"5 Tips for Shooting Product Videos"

What's up guys Landon here from the full-time filmmaker team and since Parker is on vacation he asked me to tackle this week's video so today I'm going to be showing you my top five tips to shooting product videos.
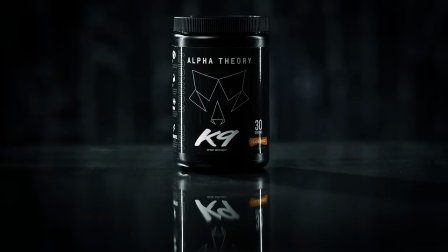Now before we jump into our five tips let me first tell you about the product that we're actually going to be working with. So this is a pre-workout powder from a company that my buddy started called Alpha Theory.
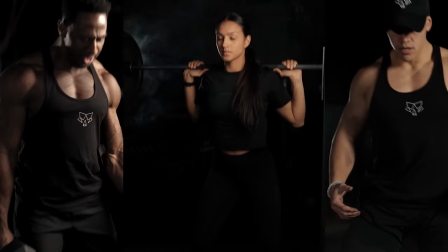I've done some promo videos for them in the past usually just showcasing the product in action at the gym with different fitness models and And even though those videos have done really well,
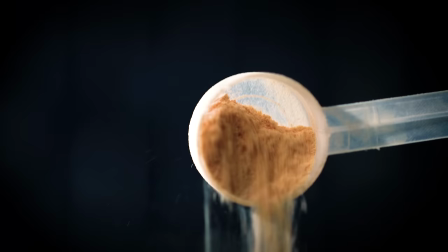we wanted to put together a product video in its purest form with simple camera movements and shots that really show
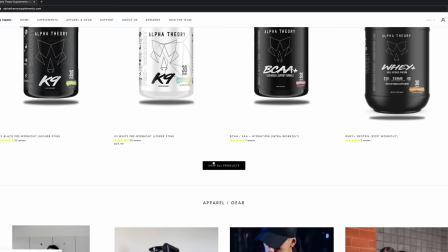off the details of the physical product that you'd be receiving in the mail if you were to go and order it online.
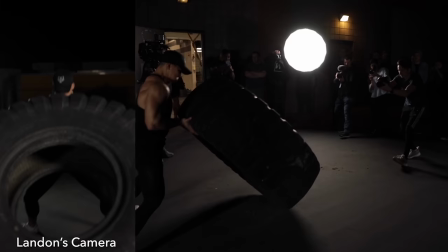By the way, if you're more interested in videos like this that showcase a product in action, we have several different job shadows inside our paid course,
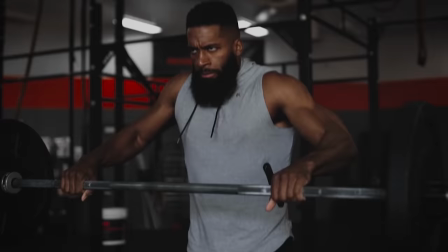Full-Time Filmmaker, where you can follow us along and see our entire process for putting together these types of videos. So I'll drop a link below in case you want to check that out. All right, tip number one is to do some pre-planning. Now we already know that this video is going to be used on paid advertising platforms like Facebook and Instagram, which means the video needs a strong beginning that can quickly captivate our audience and then a strong ending that encourages the viewer to then click on the learn more button and potentially place an order. Now my pre-planning process goes something like this. First, I find the perfect song and as any filmmaker knows,
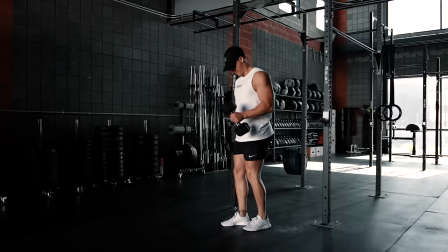this process can sometimes take even more time than the actual shooting and editing of the video, but it's absolutely crucial that you find the right one.
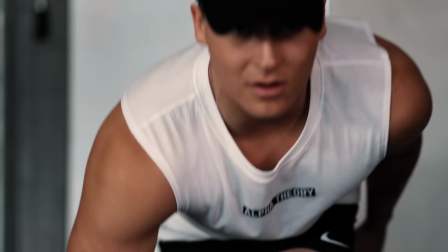Music choice can often make or break the final video, so take your time on this one. The second part of my pre-planning process is brainstorming different shots that I think would work well with the music and complement the product that we're showcasing.
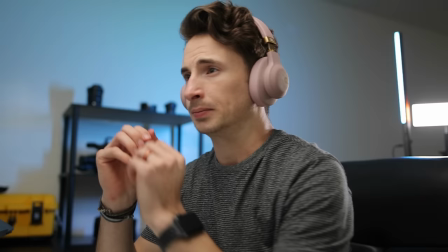Usually I'll isolate myself in my office and then play the song that I found on repeat and just kind of take my time imagining the environment, the lighting, the camera movements and so on. Then once I have my thoughts on paper, I move on to the third part of the pre-planning process and organize a concrete shot list.
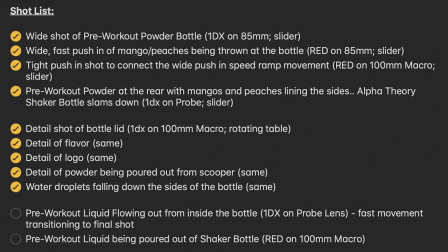My shot list for this specific video looks like this. Nothing too complicated, just the basic shots with enough detail in the descriptions that'll help me recall how I imagine them while brainstorming.
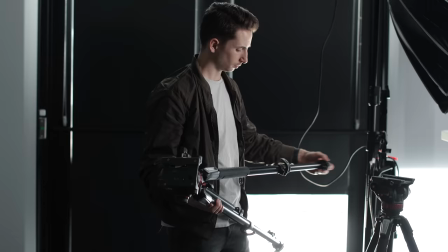I also like to specify which camera and lens would work best for each shot. That way I'm not fumbling around for the right equipment while shooting. All right, now that the pre-planning is done, we can move on to tip number two, which is to determine the setting or environment where we want to showcase our product.
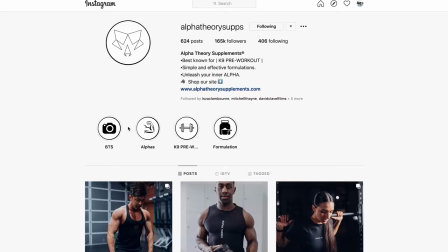Every good brand or product has a certain look or a style that it tends to follow. For alpha theory, that's usually a darker matte black moody setting and that's the look we're going to be emulating today Now it's important to make sure that a brand's identity stays consistent For example, if we were to put this product anywhere other than a dark moody setting It'd look a bit mismatched and not really fit into any of the other content that the company uses to promote itself Now this isn't always the case, especially if you're introducing something completely new That's meant to stand out from the rest of the product line But in this case,
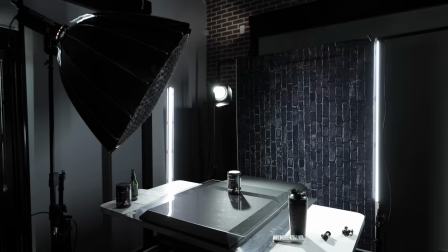that's not what we're trying to do Now the main environment that I've thrown together for this product is actually super simple consists of a backdrop which is just a dark fabric with a brick design that I got off of Amazon for around 20 bucks and then a couple of acoustic foam panels that I found lying around the office.
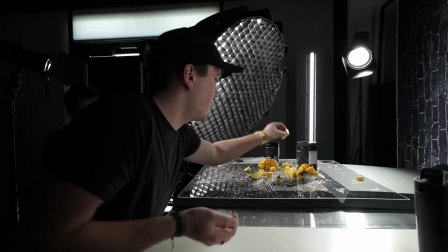You can obviously use something a little bit more professional like a black cloth or a dark tabletop but I saw these set them up and they work perfectly so I just kind of stuck with it.
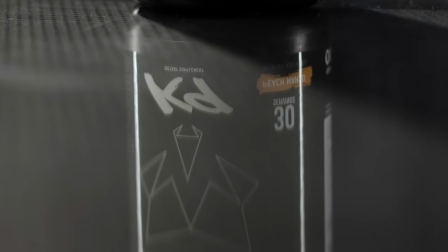Now the last piece to the puzzle in setting up this environment is plexiglass. This stuff is great for creating those subtle reflections.
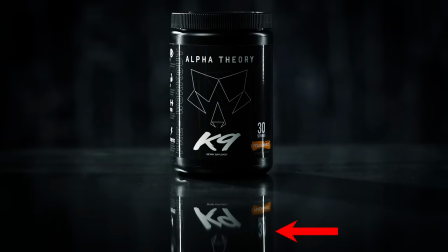I just kind of laid it over the top of those acoustic foam panels so as you can see when I set the product down there's a nice clean reflection.
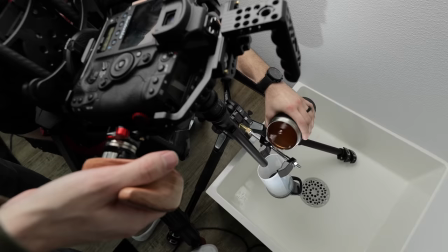The secondary environment that we used for this shoot was actually in the bathroom of our office because there's a shower in the
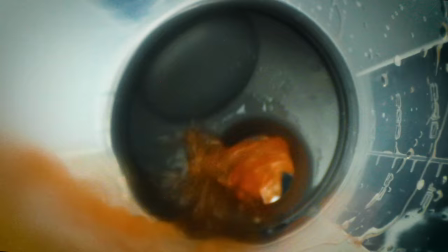corner so it wouldn't make a mess when we did the shots that involved pouring the pre-workout liquid out from the shaker bottle.
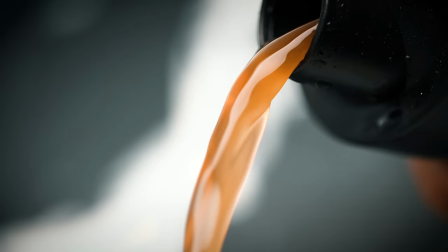Now for this setting I taped a black background to the wall so we could kind of match the other moody shots that we'd already filmed in the main location.
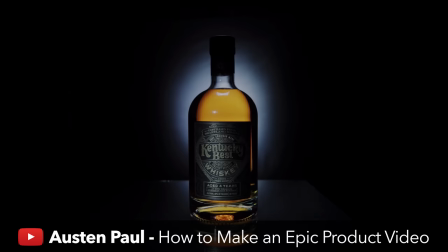Now these setups would be nothing without lights which leads to our third tip proper lighting. Now keep in mind that different products will require different types of lighting.
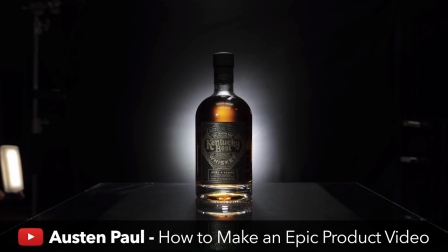For example one of our students Austin Paul just made an awesome product video for a brand of whiskey.
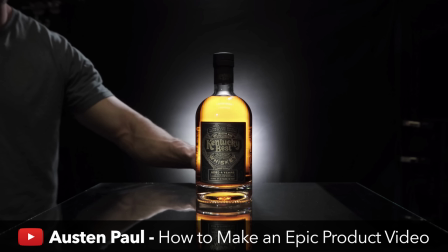Now if you just shine the light directly on that whiskey bottle you'd actually lose the amber glow of
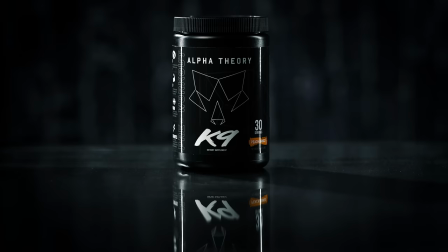the liquid so you need to shine the light from the back so that it amplifies the contents of the bottle. Our product is a bit different though so for this I just set up the main environment with a four-point lighting setup.
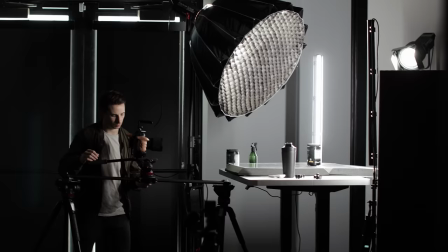There are tons of different lighting setups that you can use for product videos and it's ultimately determined by the product that you'll be shooting and what lighting makes it look its absolute best.